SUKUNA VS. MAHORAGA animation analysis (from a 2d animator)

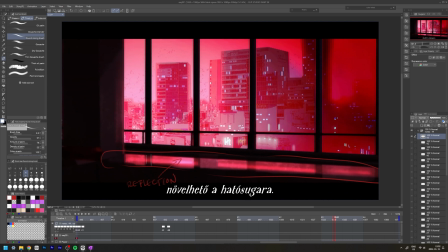Look at the reflection here, look at how the buildings in the center are pink.
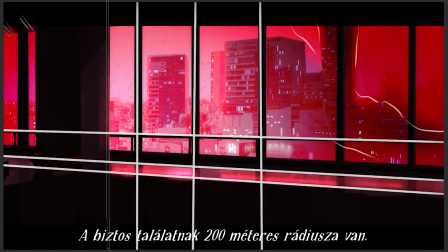They are detailed, then on the sides, the red gloom sits on the city.
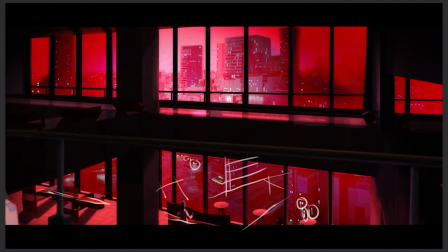Insane details, look at how they painted the floor, the tables, the railway and the buildings outside. Obviously they use photo references for scenes like this,
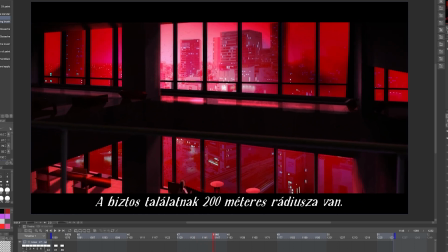but they still have to paint it over, which takes a huge amount of work, like wow.
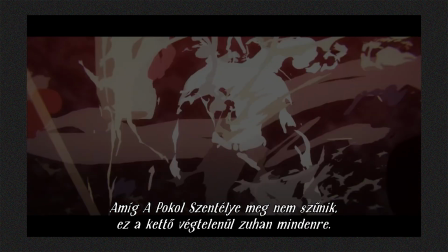Okay, now, here comes the part that I'm sure got engraved into your brain.
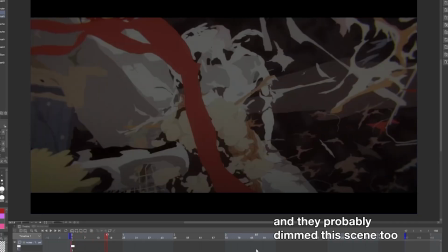The first thing I want to say is that even if this looks extremely chaotic and the frames look kind of random,
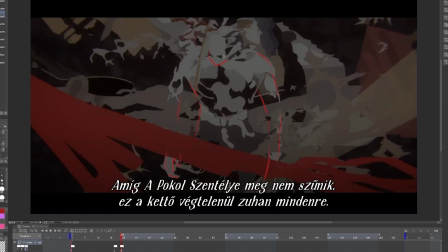this must have been very difficult to animate. MAHORAGA is walking towards the camera.
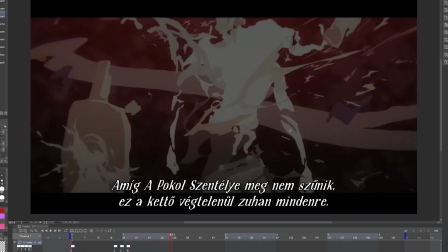He is constantly getting cut. On the beginning frames, he doesn't have contours, and as he's getting closer, the contour appears.
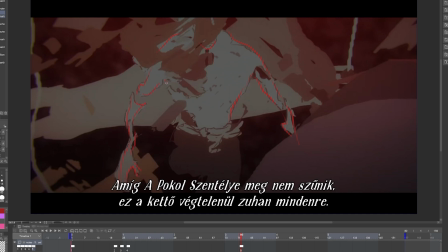His figure and shape are constantly changing, moving and flowing.
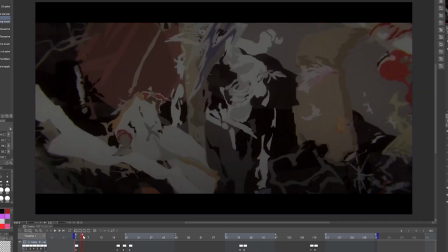And on top of that, we can see these chaotic shapes and brush strokes of different colors moving at a high speed.
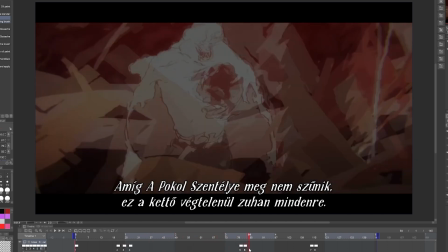I get that this is not everyone's cup of tea, the animation is very experimental and unique, but in my opinion this slaps.
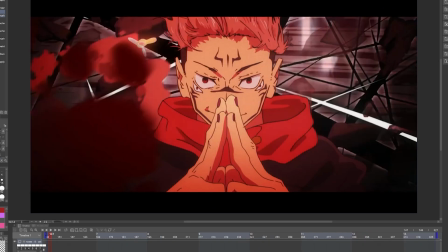I love this, it definitely worked for me. On the next scene, we can see the typical black sharp cuts of Sukuna's clip.
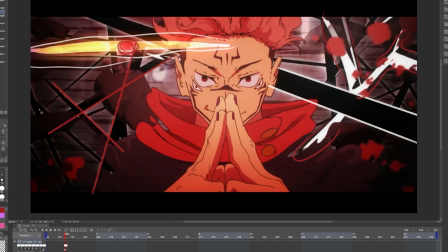We can see some white lines and lights flashing in. There are sharp gray lines moving fast vertically in the background.
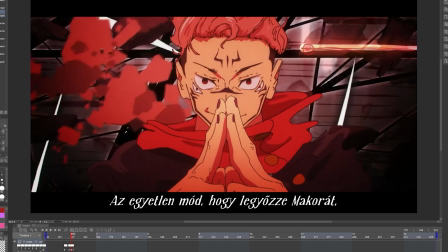The red shapes splashing are MAHORAGA's blood, I think. On some frames they fly in the foreground.
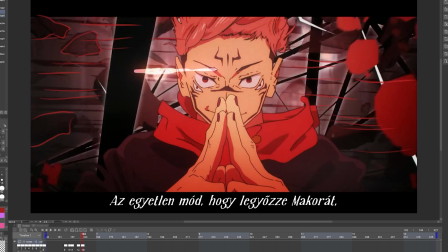We also have a constant shaky camera movement. I really like the strong animation of the clothes and hair.
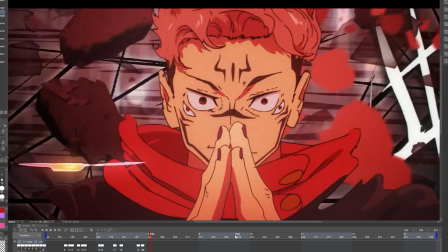Everything is moving really fast while Sukuna's face, body and hands stay at one place.
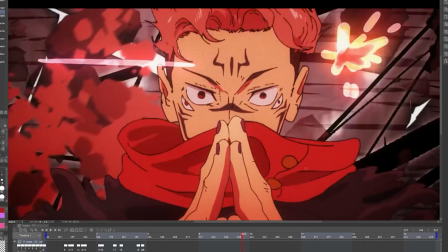This is how you can make contrast within one scene, not just with color or light, but with the animation itself.
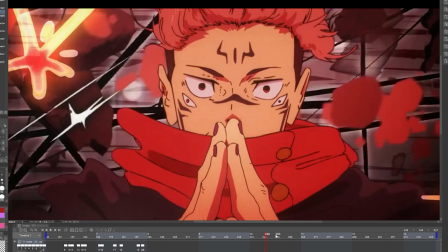What I want to highlight in this shot is the animation of his facial expressions.
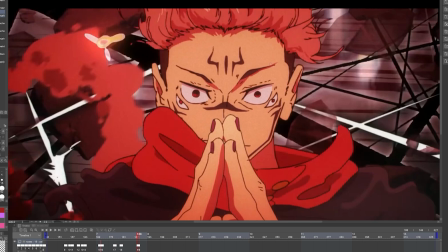He has a smug grin first. He's staying focused the whole time. Eyebrows in a 45-degree angle, dilated pupils.
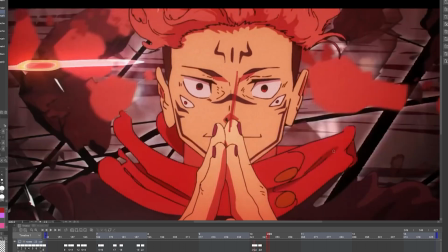As he opens his eyes more to stare directly towards the camera, his pupils become even more dilated.
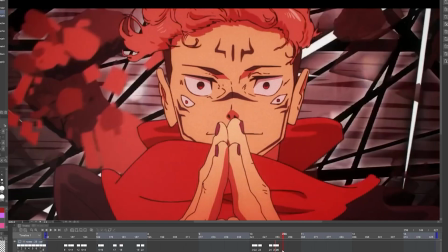Then his smile comes back. He slightly lifts his head up. He is keeping eye contact.
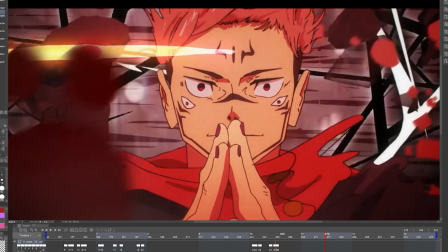The inner side of his brows come a little bit down. He closes his eyes.
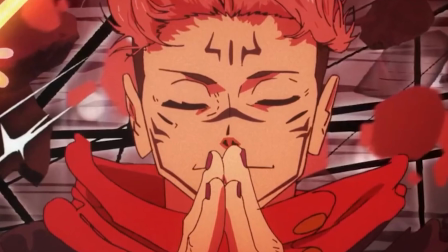In this moment, he almost looks serene. Literal insanity is what is going on here,
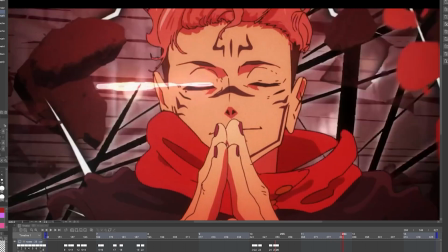but somehow these frames radiate happiness and his inner peace, because that's how much he's enjoying the show.
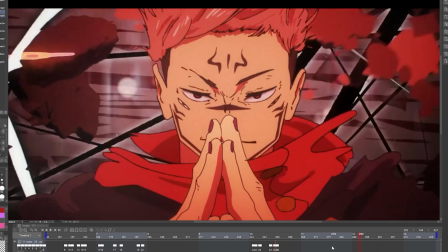After that, we get an even more evil expression.
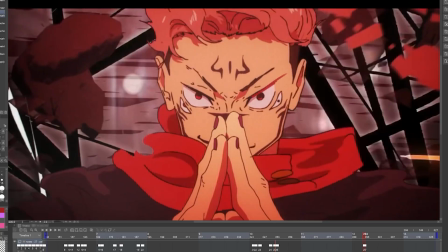His head turns slightly downwards, eyebrows going up in a crazy angle, smile turning into a mad smirk.
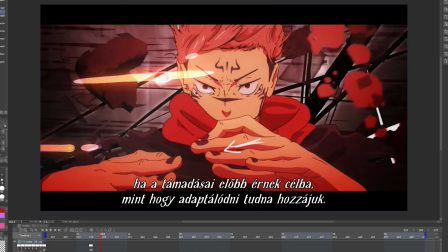The way his fingers touch, then how he lifts his hands up, palms facing the camera, and going a bit down again is just so smooth.
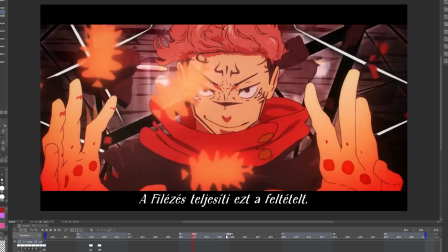I also like the little red dots on his palm here.
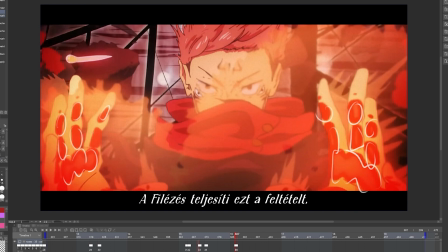It's so cute, it almost makes you forget that he's murdering everyone in a 140-meter radius around him.
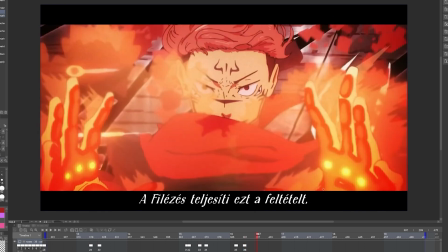The red dots and his palms turn hot as he uses his fire technique.
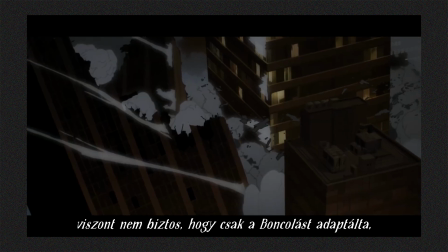Then we can see buildings crashing and collapsing. He is enjoying the madness with his whole being, the fire burning around him,
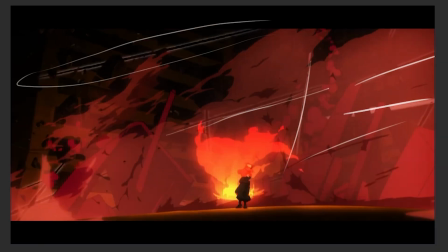black cuts of his cliff flying, and I want you to take a look at how they animated him.
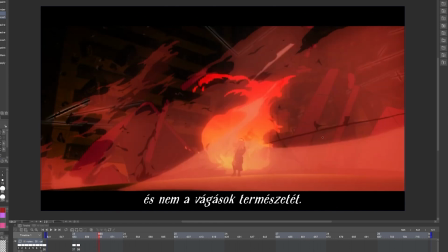Vertically, he's standing in the center of the scene, and he's moving almost as if he is drunk, almost as if he is dancing.
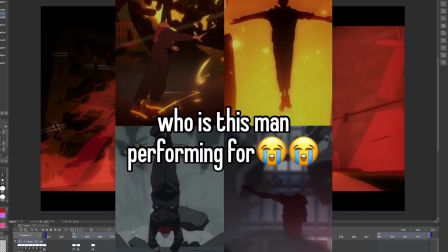I mean, I know he isn't dancing. The reason he's moving like this is because of the blast of the fire and heat and the air moving around him.
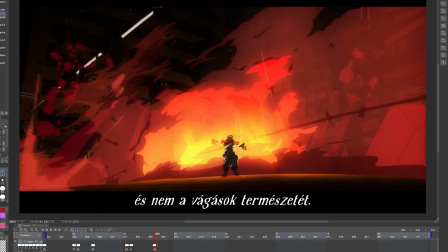He's tiny, but the way they animated him is so expressive.
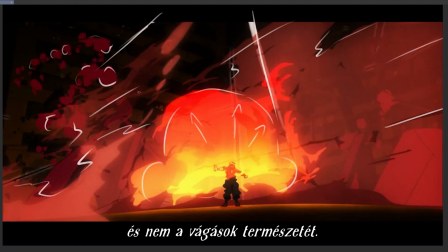How he's moving from side to side, the motion blur frames, the clothes and hair.
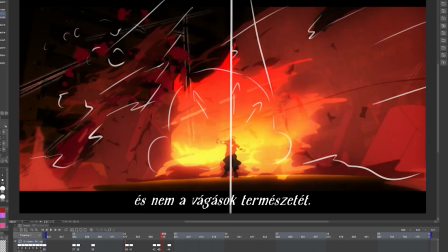In contrast with his dark clothes, he's surrounded by bright orange, yellow and red flames,
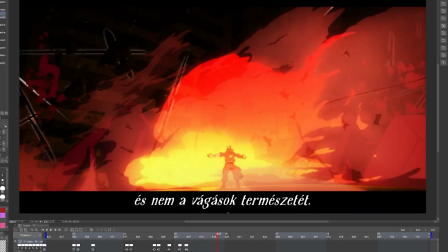then with a darker shade of red with lower opacity, and outside of that we can see the dark buildings in the background.
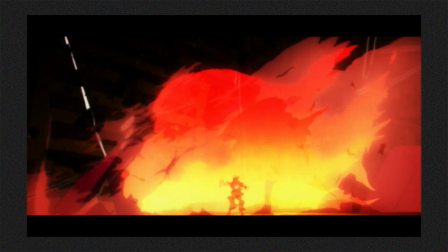And again, this is just so artistic.